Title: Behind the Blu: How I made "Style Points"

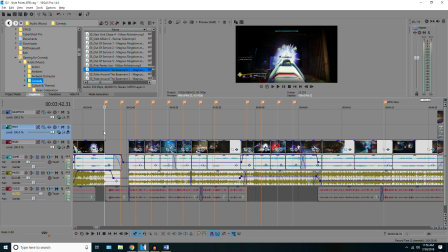So whatever color of the rainbow you wanted, you could order that shoe of a custom color. And the way I started the presentation was by asking different people in the class what their favorite color is. So I always thought it was cool to go into a situation or a pitch meeting where you're trying to sell somebody
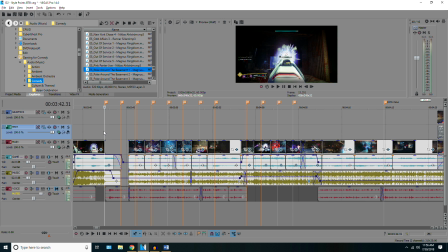something and start by either asking a question or asking the audience to imagine something, which is what we did in the Dead Man Walking video, just to get their mind thinking about a specific thing. And for this Dead Man Walking section of the video, all right, think about this. You're being chased by a bunch of giant robots.
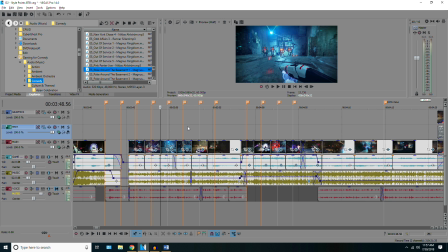You don't got no ammo left in your guns, and you're scared out of your mind, and you're gonna die unless you've got this pistol with you. And I think that was a strong sales pitch. If I was sitting in a room and somebody was trying to sell me on that pistol, I would have bought it at the end of it. But that's just me.
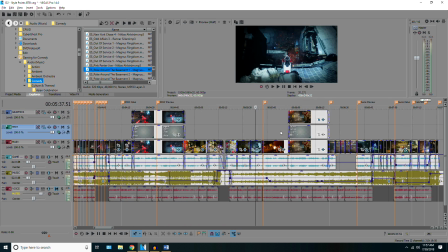Now, as we move into the end of the video, the Suros regime section, this is without a doubt the least powerful section of the video, and I think the biggest problem with this section is,
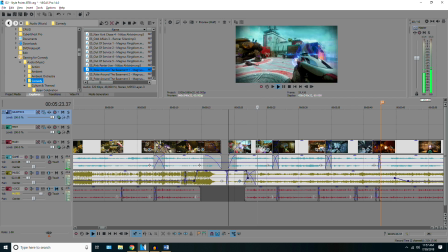well, I want to say it would have benefited from more of a, quote, director's cut approach, end quote.
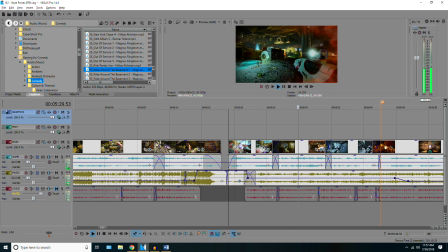And what I mean by that is the section was a little bit too short. And why was it too short?
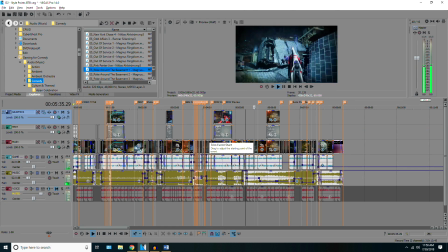Well, for the entirety of the video, we're operating on all motherfucking cylinders. We are going hard, and I'm trying to sell you this stuff. And as we transition into the Suros regime, things were a little bit more emotional, a little bit more spiritual. The music is different. The tone of the video is completely different.
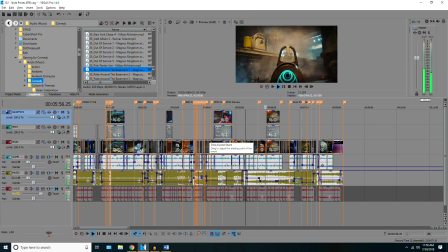And I don't think I left enough time for people's mindsets to shift from,
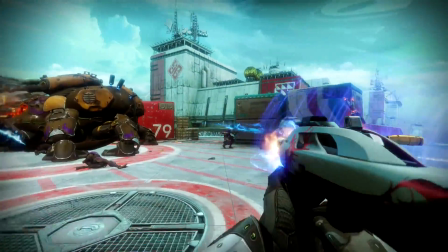okay, we're totally selling you this, to now we're on a bit of a journey here.
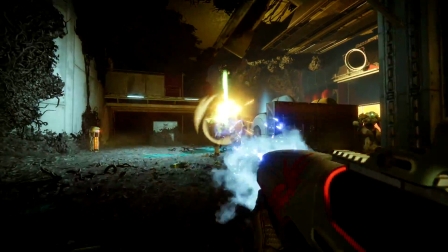Things are getting kind of emotional. Because the premise for this section is that the Suros regime,
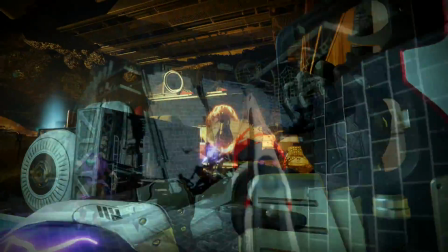it's not great at anything, but this weapon can do literally everything.
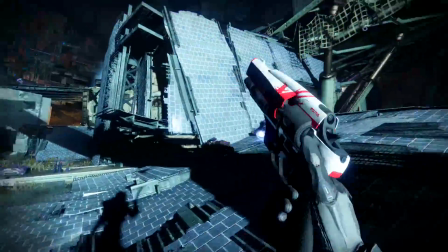Because of all the different perks in it, it will do everything.
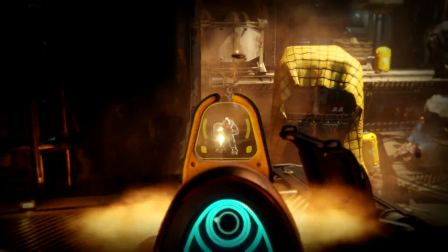And that it was kind of an emotional concept in the sense that the cinematic section for the Suros regime is showing off
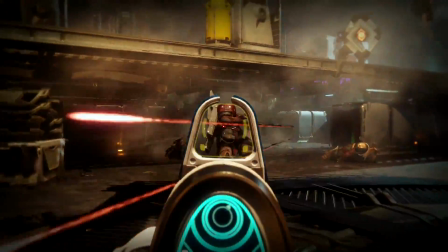all of the really powerful and exciting guns in the game, and showcasing that the Suros regime has a little bit of that essence within it.
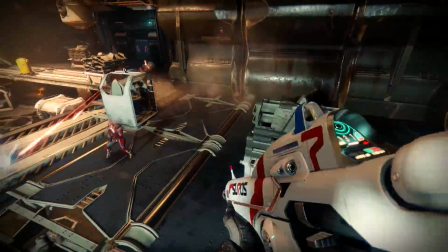And that's a deep concept. But it takes a minute for your brain to shift from, ooh, what are you going to sell me next?
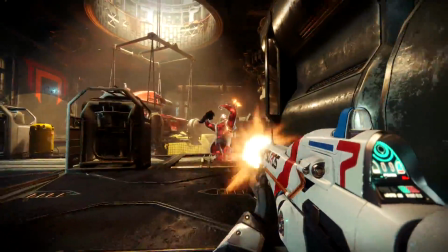Into, okay, let's get emotional. Let's go on a journey.
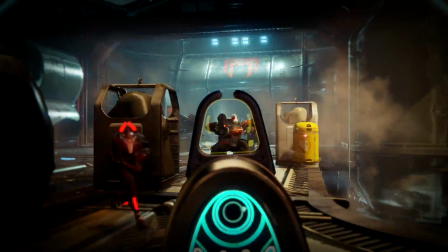So I think if I wanted to make this Suros regime section of the video better, it would have had to be a little bit longer.
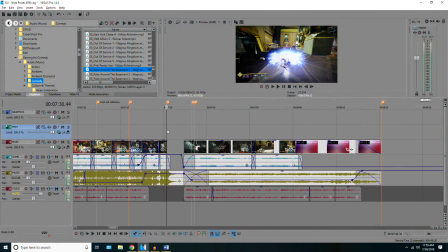As of right now, it's 5:20 to about... It's 2 minutes and 30 seconds, which I think is still the longest section in the video.
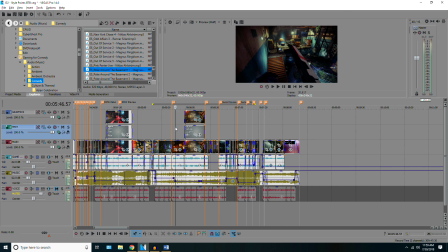But it could have been a little bit longer. The cinematic section could have definitely benefited from being longer,
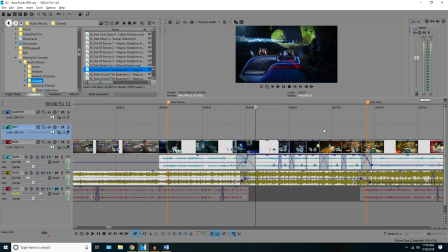because I don't think the power of the song was able to convey in the 10 seconds that was there.
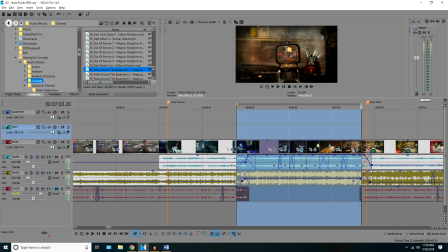There wasn't enough time to allow it to build and become a crescendo and to get really strong, and for you to feel like, oh, I see what he's talking about. I get it now.
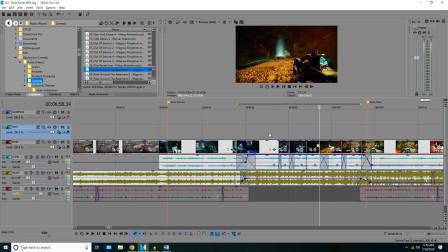And you know, you can correct me if I'm wrong. I mean, if I did convey to you the concepts well, then screw me.
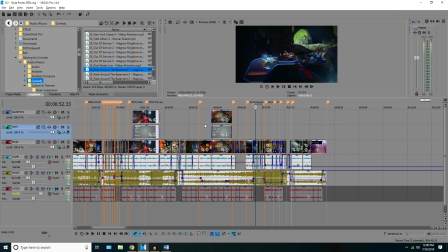I don't know what I'm talking about. But I do kind of wish I had a director's cut version of this where the Suros regime gets talked about for a good 3 full minutes with multiple cinematic sections and just really pushing out the beauty of the weapon.
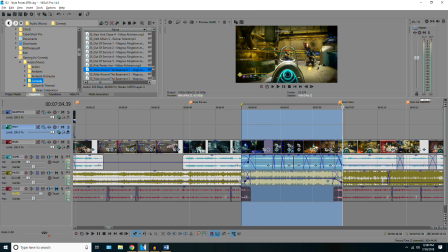But overall, I think in the 10-second cinematic that did exist in the video in its current form,
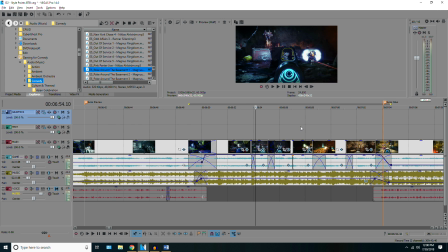conveying that the Suros regime has something in common with all these other guns worked out well. And this is one of my favorite things to do as well, in addition to audio sync, is to blend together a single stream of actions across multiple environments.
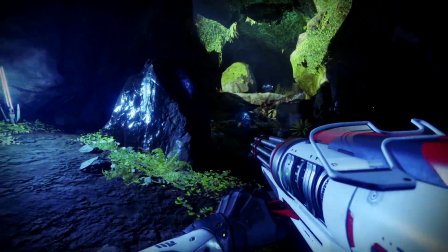So we start off with the sweet business.